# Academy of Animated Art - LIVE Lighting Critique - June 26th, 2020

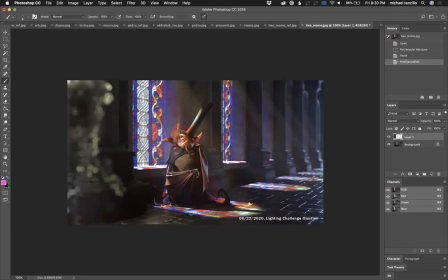[29:12]
And like I said, like allow it to be brighter in here. Like, do you see how you've got some light coming in from back this way? I think that's a good thought. I don't think it's helping us here though. I think I would like to keep the light pulled in this area and then just allow that to fade into darkness back there.
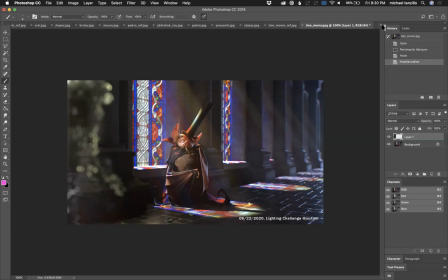[29:30]
And I think that would be good overall. And then for Dana, like I said, I really love your environment lighting.
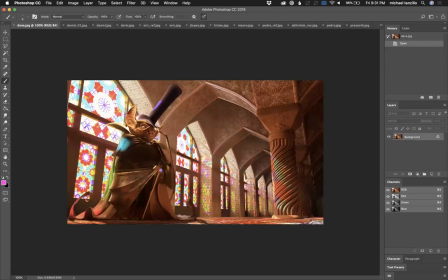[29:36]
Look at Joy, the way that she was able to get that pocket of light around the face there. That's and kind of the hero color on the character as well. She is very, very good at color balance.
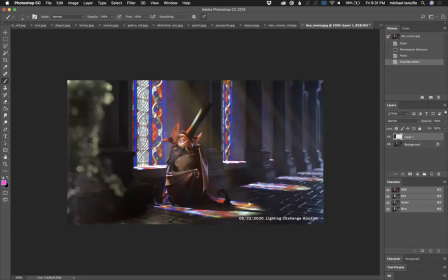and kind of really, but yeah, Joy, in all your work, your color is there, and you have this way of being both saturated on hero point that is really nice.
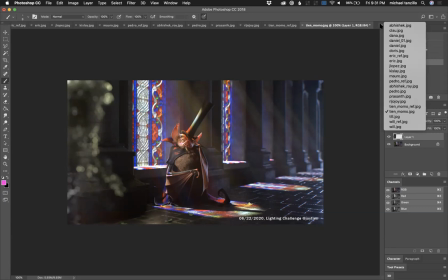[30:02]
You create really nice, clean images. I noticed it on your cityscape shot, on your sci-fi city, and this one as well.
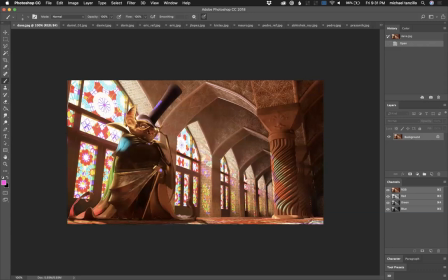[30:09]
Your colors are really on point. So so Dana, I would try and match that with a hero color, and then I think that you would be in a good spot there. And then looking at the reference too, I do like that these are really sharp, but it's a little bit too much.
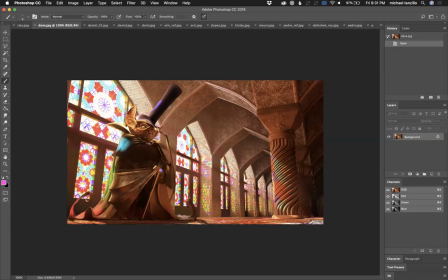[30:26]
And like I said, go ahead and throw that stuff out of focus back there. I may have mentioned that in the last one, and that might have been one of the notes that you said you weren't unable to get to at this point. But yeah, it's looking really great overall.
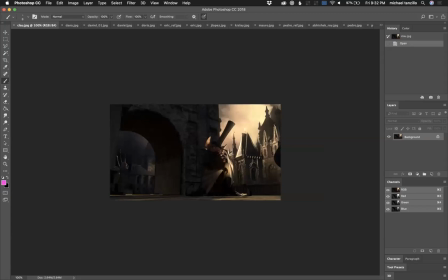[30:41]
Clau. All right, so for this one, let's see, we've got. It's interesting because like.
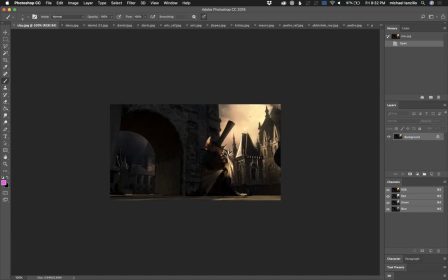[30:54]
And like I grabbed this one real quick because we've got clearly the sky light, like the sun is back in here, right? So sun should be shining down here.
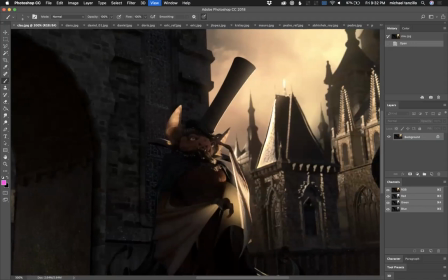[31:05]
Let's see if we can get the wrap a little bit around the face, a little bit of light in that triangle. And then other than that, it's just kind of rimming it up. We're losing detail in the subsurface here. So try and get some like veininess or creepiness in there.
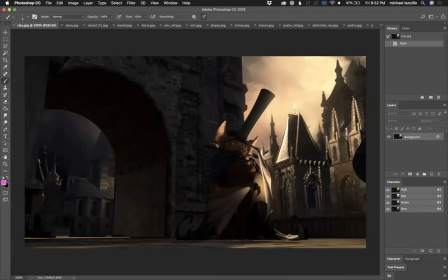[31:22]
Now, the reason why I was saying it was interesting is because light is coming back from behind this building, hitting the character, like your positioning on it is good here. But I'm seeing lots of light on like it's coming from this side of the building.
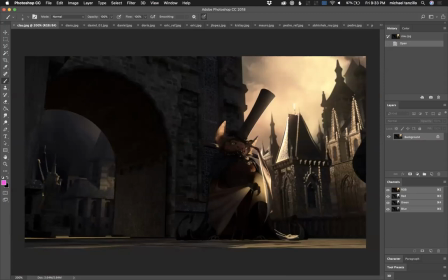[31:36]
Like there's some sort of artificial light source, like something behind this that's shining light that way. I think your entire structure should be all about light coming from this direction. So rims on these buildings here, they're looking a little bit flat and dark.
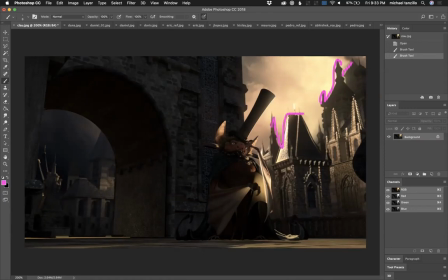[31:52]
And instead of light hitting that side, really kind of hitting it up on these corners and edges. And then maybe making,
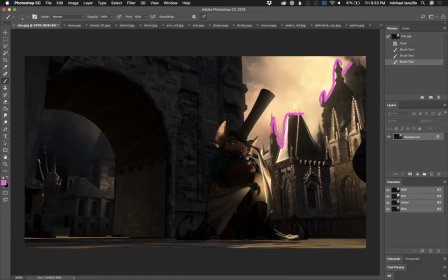[32:07]
I'm trying to think of how we can do this archway as a framing element for the character. Like if we rotate the camera around a little bit to the right and allow this archway door, like this can come over here and then this can fall like on this side of him. And then the character falls right in the middle to kind of frame him up.
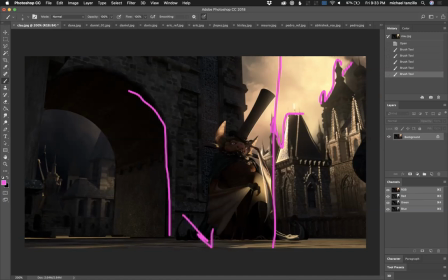[32:24]
Because what that'll allow him to do, if he's far enough away from the wall in this direction, we can, it can be as dark as this, but then these rim lights and light values can make him bounce off.
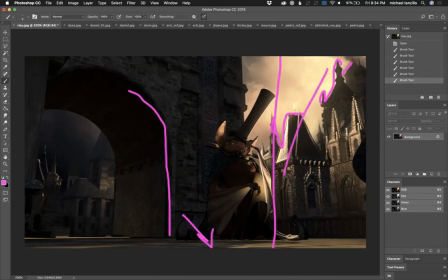[32:40]
Now, one thing to take into consideration is we've got light coming down here and bouncing upward. So I think that you can get a little more bounce light. I think you can get a little more bounce light both on this building, because like it would be nice to get some variation top to bottom the way that you are in here.
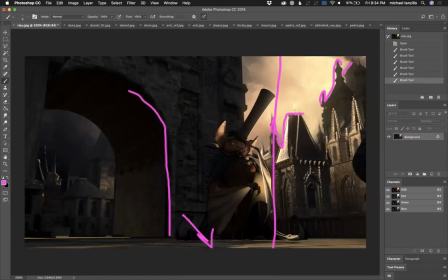[32:57]
Like that's a nice shape in there. And also back in here actually. It'd be nice to get a similar shaping there, and then you can use that as a justification to get some more bounce light up on the character there if you want. But yeah, that's how I would structure that one. And then check your color palette against some reference too.